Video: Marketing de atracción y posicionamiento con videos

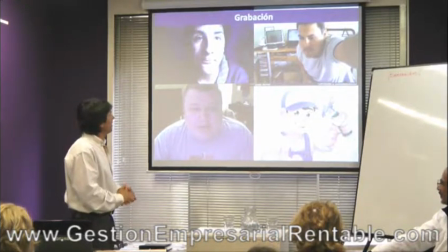Este muchacho filma en su habitación. La habitación está pintada azul, con muy mala iluminación, una iluminación de costado.
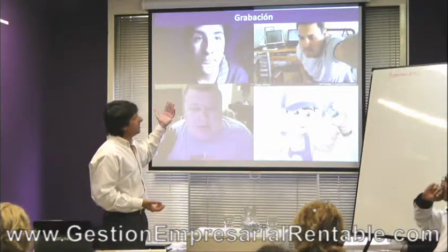La verdad que no lo ayuda. Está tomado muy cerca también. Es una toma realmente mala.
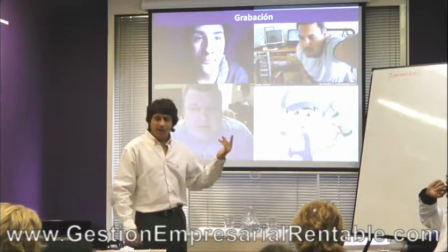Este otro señor, cuando subió el video, no le editó. ¿Qué hizo?
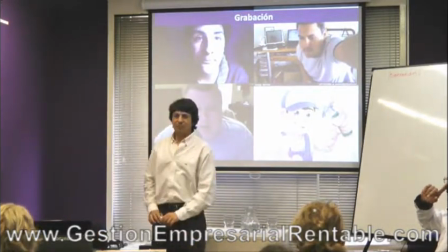El señor agarró la cámara, puso play. Puso grabar y se puso a grabar.
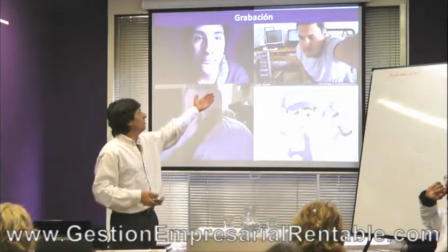Y después quedó así, con el brazo, con... Y el fondo. Fondo desordenado, todo tirado por el piso.
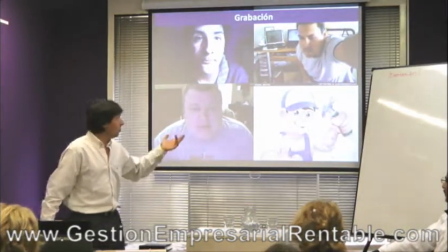Yo no digo que yo no tenga, quizá en mi casa, algún lugar de mi casa, cosas tiradas por el piso, pero trato de que no salga en cámara.
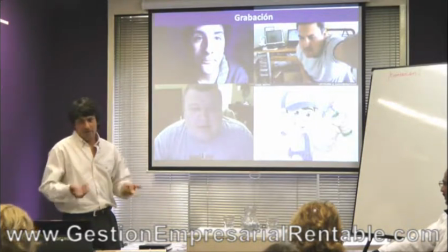¿Ok? La apuntamos para otro lado, ordenamos un poquito. Este señor, se supone que es un gurú, que nos va a enseñar cómo hacernos ricos y famosos.
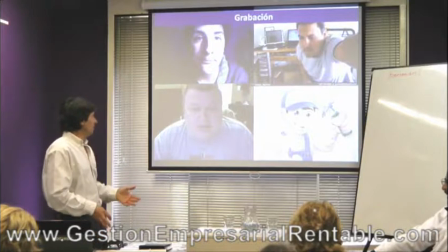Está acá en el living de su casa, departamento de un ambiente que no tengo nada contra.
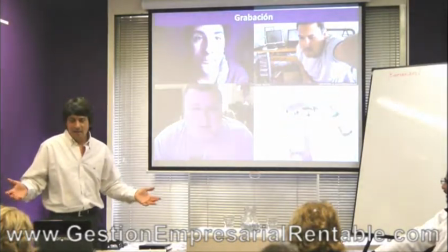Yo también viví en un ambiente, pero mientras tanto no enseñaba cómo hacerme millonario.
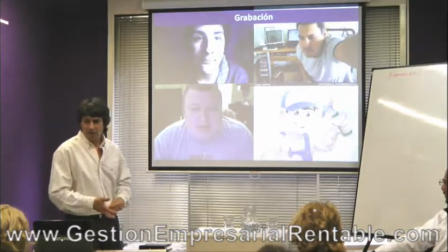No, digo, andate por lo menos, paga un café, andate a un lugar que parezca un poquito mejor.
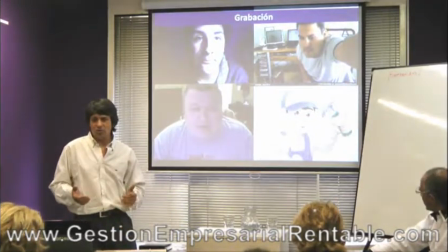Y esto es un error muy común. Y acá en Argentina no se tiene tanto en cuenta, pero en Estados Unidos son muy, muy estrictos con eso.
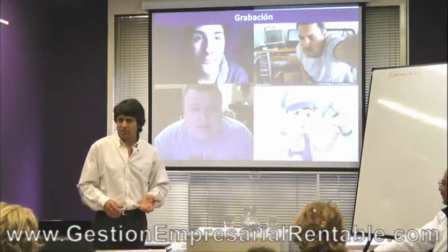Y les recomiendo que si están pensando en un negocio que puede llegar a tener alguna proyección internacional, no usen imágenes que no sean propias.
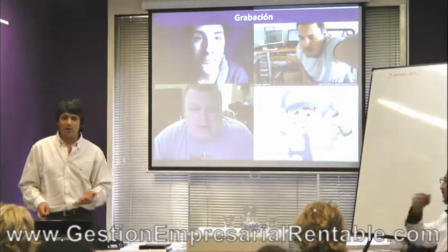No vayan por internet robando imágenes. Hay una salvedad.
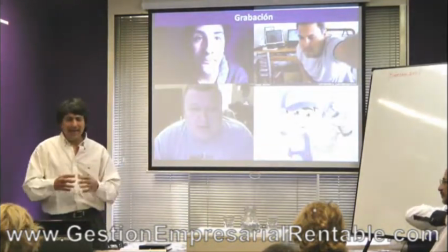De la misma manera que cuando uno hace un libro, puede poner citas de otros autores,
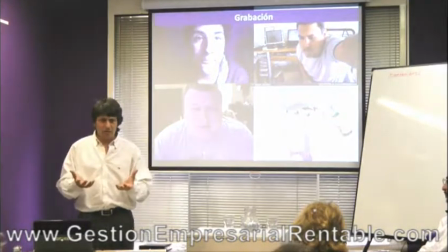cuando es con fines educativos y dentro de ese contexto, se puede llegar a usar una foto, pero para fines comerciales no.
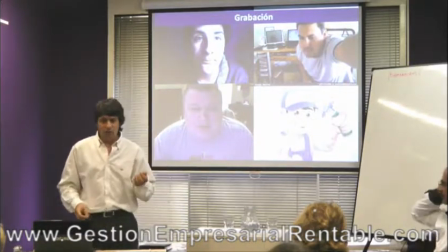Una buena fuente, hay muchas fuentes de fotos gratuitas, una que me encanta es Wikipedia.
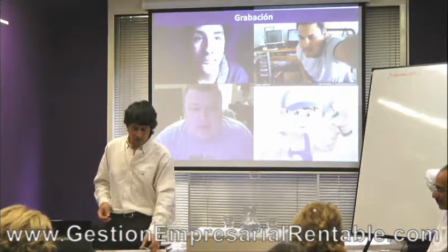Lo descubrí cuando tuve que donar los derechos de unas fotos de unos tendederos y otros.
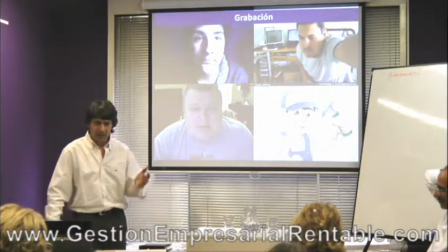Estuve poniendo información en Wikipedia, así que eso es todo de uso libre.
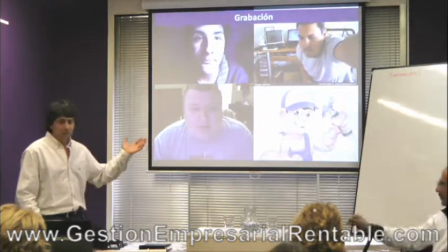Si no, se pueden comprar las fotos.
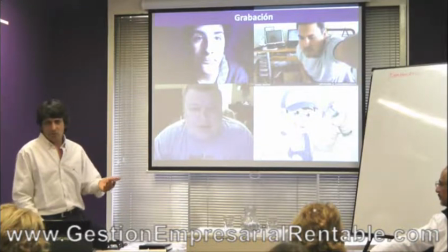No es que una foto cuesta $1000, una foto cuesta $1, $2 y resolvemos el problema. Otras veces pasamos 3 horas encontrando la foto ideal que no la vemos en ningún lado y la podríamos haber armado en 10 minutos.
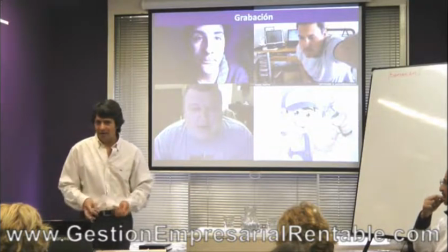Y a veces uno cree que de la computadora es todo más cómodo, pero realmente no es así.
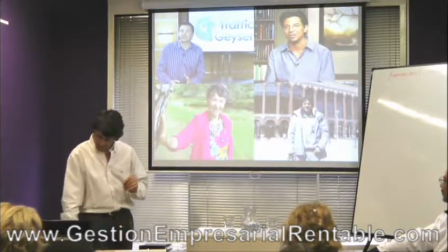Bueno, además de lo que quería explicar, yo ya no me acuerdo ni qué tengo. Bien, esto son los
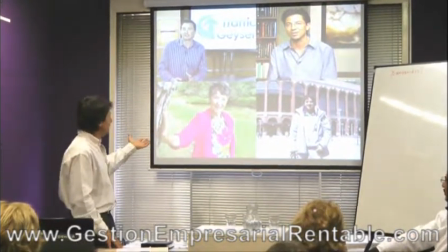son ejemplos de fotos buenas o de imágenes buenas. Fíjense que esta señora está en un lugar soleado,
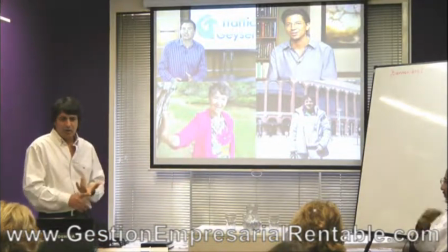en un lugar natural que es atemporal, no sabemos si esta imagen tiene 60 años o es de ayer.
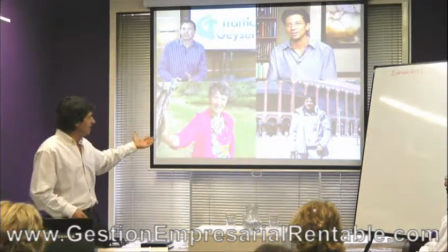Tiene buena iluminación, sin necesidad de estar gastando en equipos. Esto es en estudio.
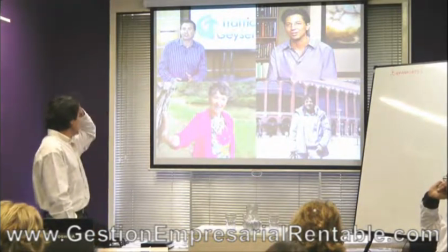Este señor es un genio de Traffic Hazer, cómo habla y todo. Es perfecto.
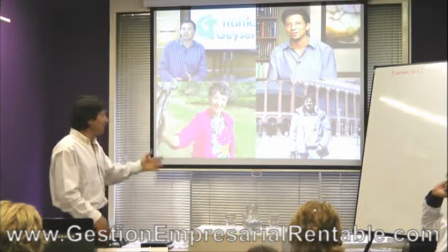Esto también es en una oficina, pero con buena iluminación.
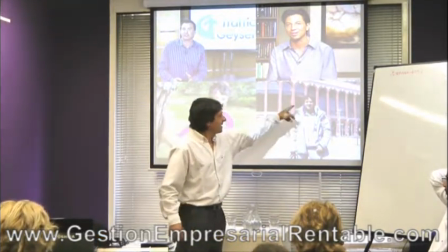Esto es una foto que no está mal, pero fíjense que al no tener... si esta foto fuera una foto profesional,
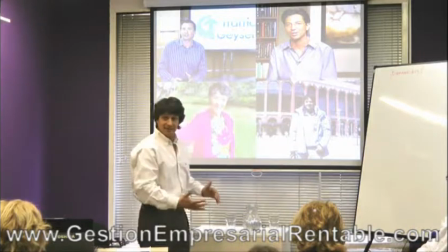o un video profesional, de este lado habría una persona con una pantalla, haciendo reflejar la luz para matar los brillos,
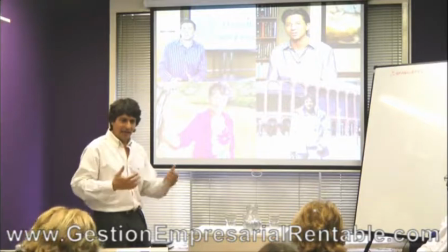y haciendo que las sombras sean mucho más suaves.
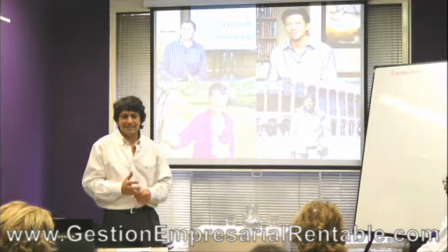A veces, quizás nosotros no tenemos al alcance la posibilidad de decir, bueno, venir con un telgopor,
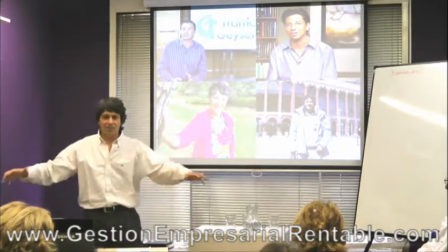venir un tipo que cerque el espacio, ponemos los equipos, el trípode y todo, sino que tenemos 10 minutos,
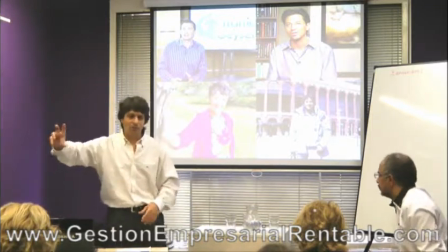venimos haciendo un recorrido, se va la gente, ponemos la cámara, un palo, hacemos el video, sacamos la foto y seguimos.
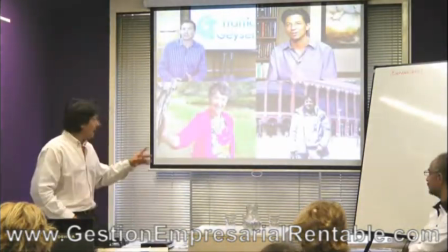Pero así todo se puede lograr bastante buenos resultados. Algo que no está acá y que es una forma de hacer videos
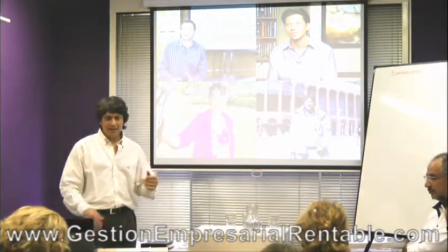y es que lo podemos hacer directamente haciendo la consecución de fotos.